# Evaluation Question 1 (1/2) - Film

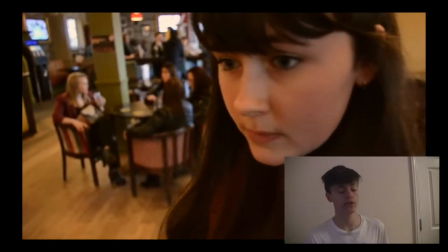No, we asked him to do that. Everything in this is directed, and even the people we had here were, a lot of people asked on the day, can you please help us out?
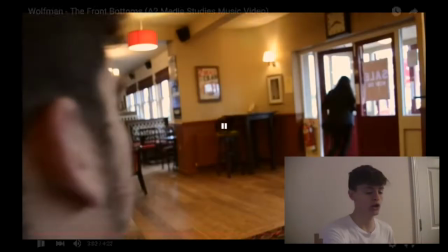We still made sure it was directed purposely, and made sure all our scenes had people in the background.
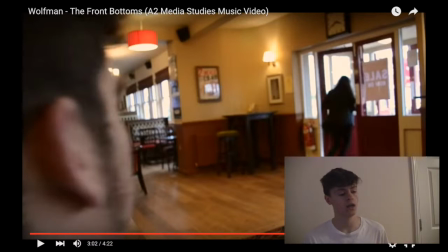We didn't want to have any scenes who had no people in the background, because we thought that would make the piece look unnaturalistic and unrealistic. And that's the last thing we wanted to do in our piece. We want to make a very naturalistic piece, which is realistic and represented a very, very realistic view.
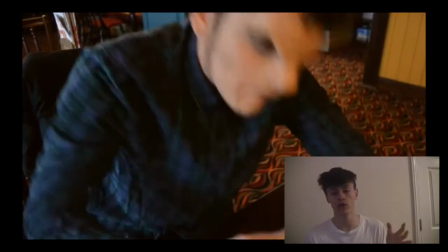We want to make it as realistic as we possibly could. Well, I want to make it as realistic as I possibly could without it being taken seriously.
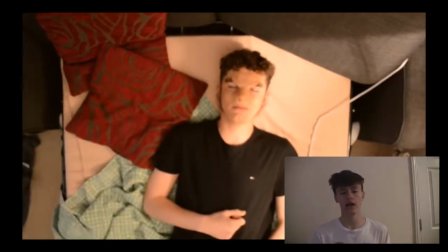And therefore, by having people in the background, it shows that it's a real-life scenario and that it's not abnormal or surreal.
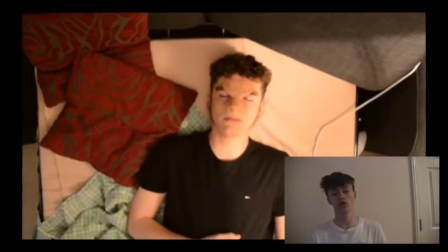So this here, the sort of bit here, is a good use of how we made the music fit the film.
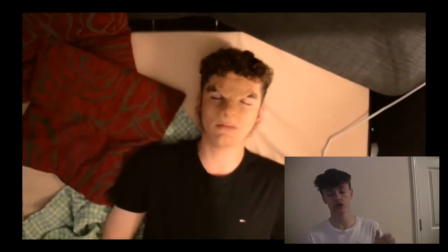So you might have seen on a lot of the parts of our film, it goes, the scenes change on the doots, on the beats, and that's something we really tried to do in our piece,
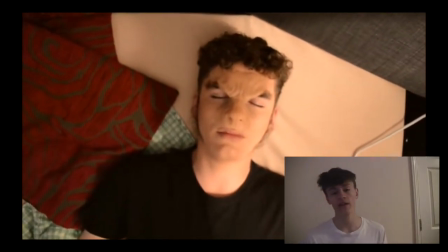because in my piece, because I really wanted it to basically to fit. You see a lot of videos where it doesn't really fit the music, and that was really frustrating for me sometimes.
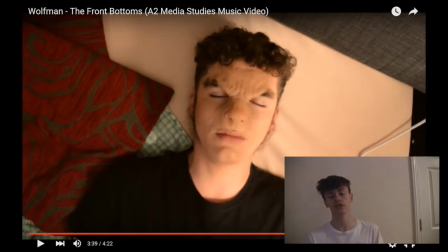But I wanted to make sure this one really flowed nicely. It's had a lot of like sort of sudden beats in this song, and that's why I really wanted just to make it, to really take advantage of that and use that, and basically make scenes cut on those certain beats, and make it so the video really fit the music to the song itself,
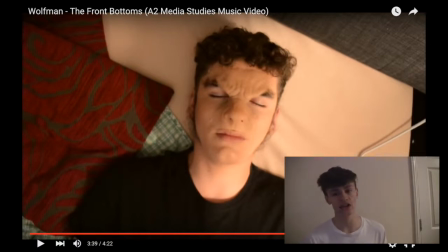and rather than it seem like it's something completely detached, and it could be used with any video or any music.
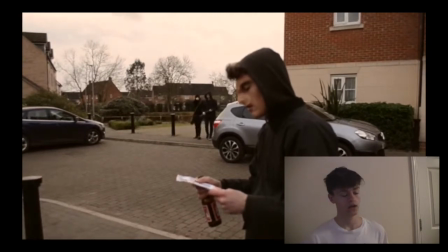Now here, I want to show a chase scene. I used a chase scene here because I thought a chase scene is very common in short films nowadays and in music videos,
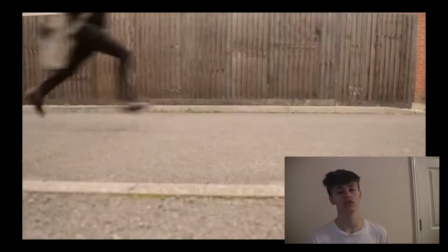and it's a really, really good way of introducing and incorporating more drama into your piece.
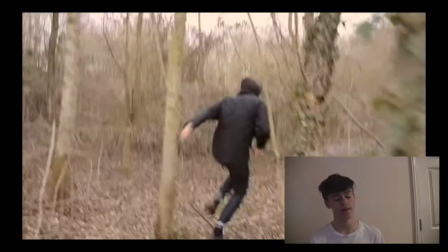So I really wanted to get more drama and make it more dramatic for a build-up at the end.
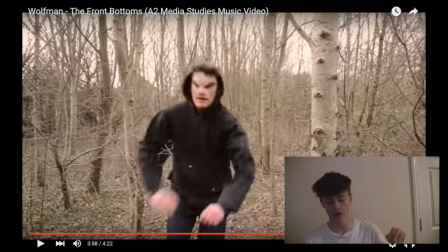And having this real big chase scene is a really good way to incorporate that drama and that tension. Because you see someone being chasing another person, and it makes it more exciting for the viewer to watch.
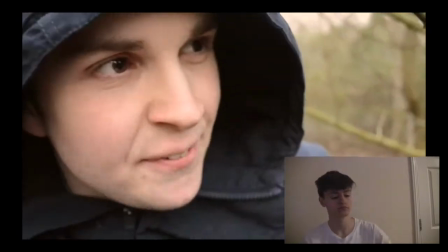And finally, I'm going to talk about how I don't want to have a happy ending. Now, the band itself are quite deep,
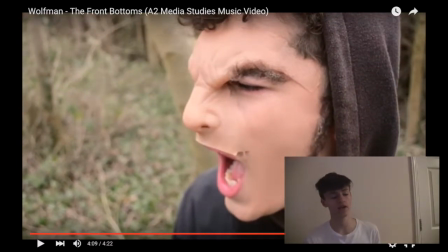and some would consider them to be emo, and therefore I want to make my video really fit with their band and their songs and their music. And by doing this, in doing this, I wanted to basically make it so I didn't leave a happy ending.
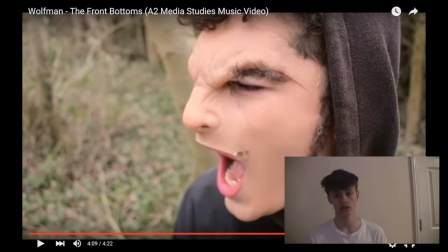And also it's linked back to the prejudice and the fact I was trying to send a message. And I really wanted it to go sort of almost from 0 to 100 really fast, and really just show off the fact that there is prejudice in our society. And by doing this, making a not a happy ending, I was really able to make it stick in people's minds.
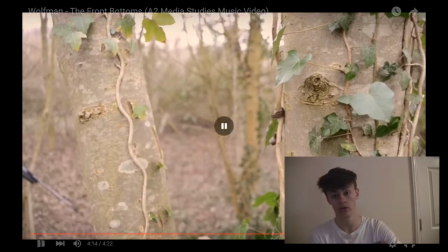Like, one piece of audience feedback we got on the YouTube channel, they said that how much of a sad ending it was.
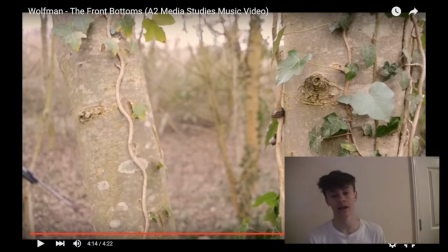And I really, really couldn't agree more. I want it to be a sad ending. I want people to think, wow. I want people to be hit hard by this at the end.
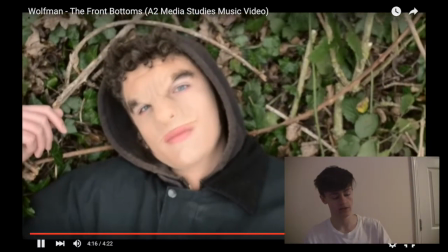And hopefully, I was able to do this. By having this here, this shot at the end, I was really able to make people think, wow.
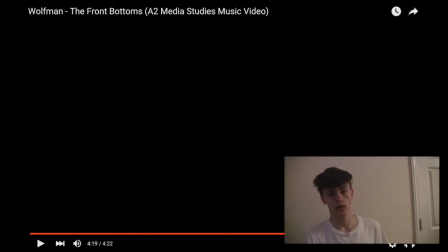And maybe to people think that it's not all fun and games. And we can do serious stuff as well. And it really fit the conventions of that sort of emo, pop punk sort of genre, folk punk, etc. All that sort of genres, I would maybe incorporate that with what I was doing. I didn't want it to end happy.
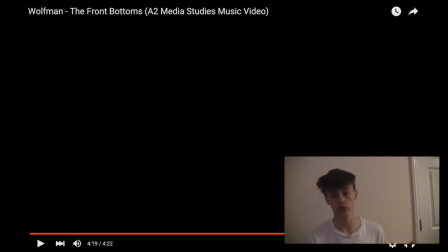If I wanted to end happy, I'd make a song for pop music. But anyway, that is all the conventions and how I was able to use, develop or challenge them in my products. I hope you enjoyed this film, and thank you for watching, even though it's a long one. So thank you very much. See you again soon. Bye bye.